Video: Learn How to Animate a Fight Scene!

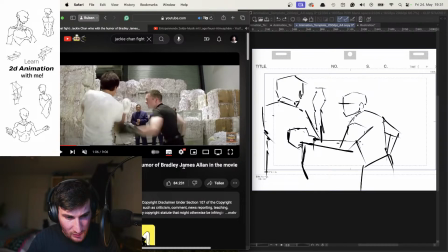is pulling his arms away. And also we forget one, like actually his other arm also up here. So
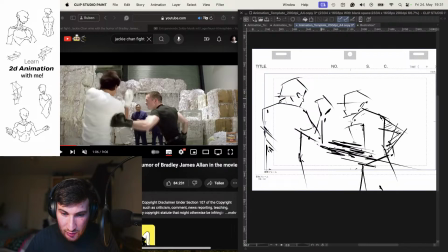also let's add that. Cool. So, of course we could continue here, but I would say for today,
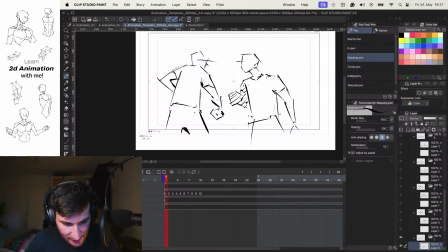again, let's space these a little bit better out.
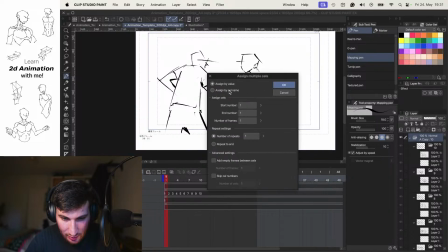So we're going to add a track, assign multiple cells, assign by cell name, in the third frame.
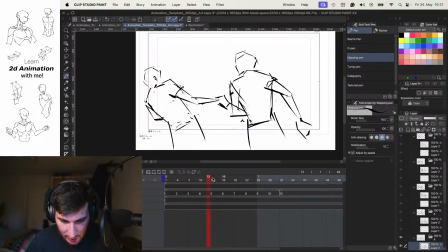See if this is
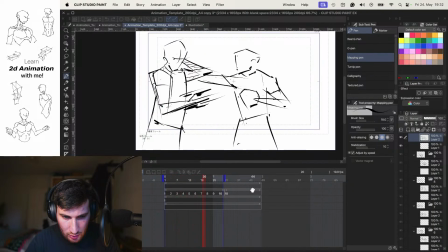yeah, looks cool. Like only having the key drawings here. We could also say make it a little bit faster by going add a track,
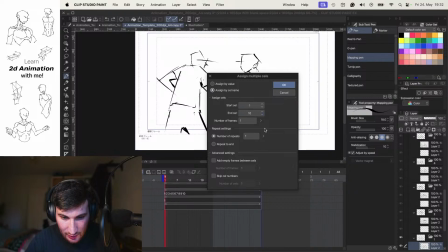assign multiple cells, assign name and frame.
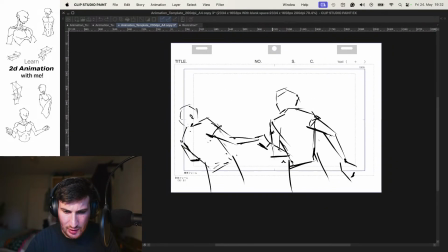And play it like that. And yeah, I think it looks fun. And of course then if we would, yeah, adjust a little bit the timing. So not everything is in the same speed.
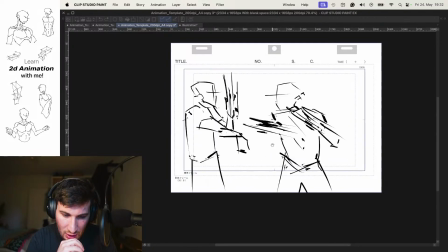But I like that, yeah, by still adding smears, we understand the flow and the movement of the punches. I think that's cool. Of course it's fast, but yeah, we didn't sketch like every frame.
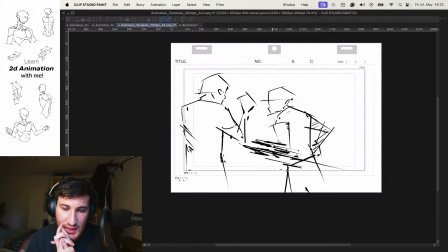And still you can follow to some degree. Like at some moments here it gets a little bit chaotic and you're not 100% sure what's happening. But I think it's working okay.
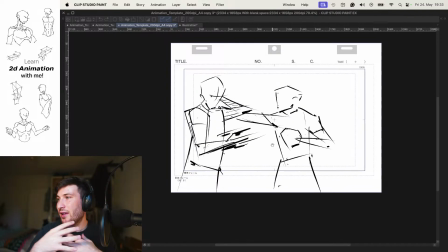And I think here to also, I think the key thing to take away is also how these characters are moving,
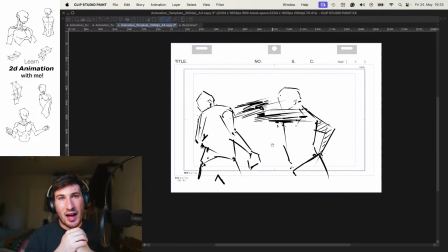like with the back, how are the back or the whole body rotating. Yeah, super cool.
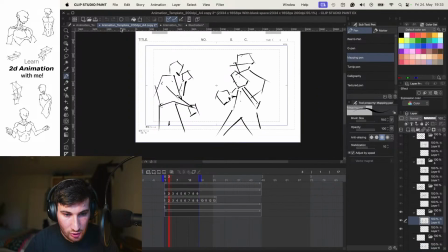Also, let's look again, just in comparison to the one we did the last time.
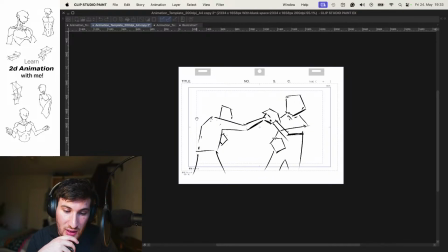I think here we just have a little bit less happening in terms of body rotation, so it's a little bit more easier to follow, but I think that's also working good.
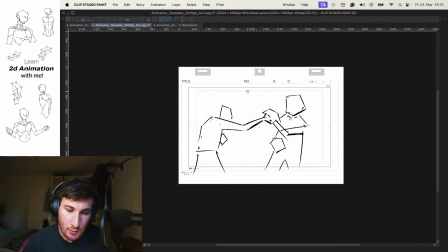And I also like the way we're simplifying the animation here, so that we don't have to
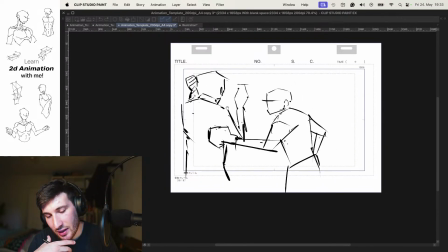sketch out properly the character or like the whole anatomy,
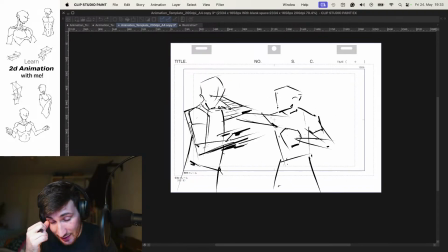but you still can follow, understand that two characters here having a fight. And with that, it's just faster and you can focus more on the movement.
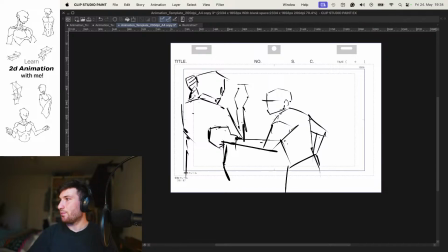Cool. With that, Classical Pro is writing very cool. Yeah, thank you. Can't wait to do more of these in the next week.
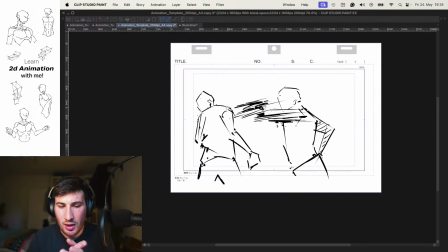So I hope, this was one stream this week. I hope to stream a little bit more next week so we can make more progress in studying these fighting scenes. And let's see what we're also going to do the next, maybe during the smear session.
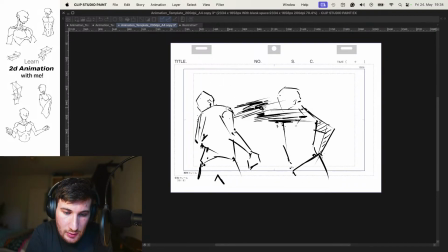And maybe in these fighting, looking how we can add different kind of smears, and also maybe plan out a couple of fight scenes,
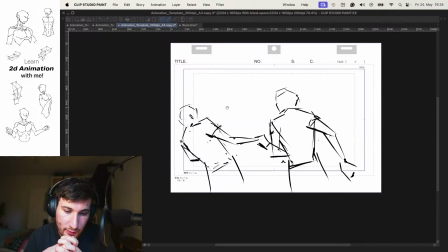and also maybe having a little bit of camera movement and camera action. We will see. Super cool. And so I will end the stream for today. It was a fun session, quick session. If anyone has a question, let me know here in the comments, or like write me on my socials.
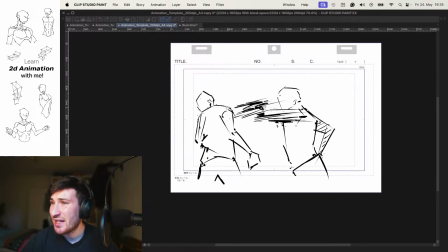With that, thanks everyone for watching.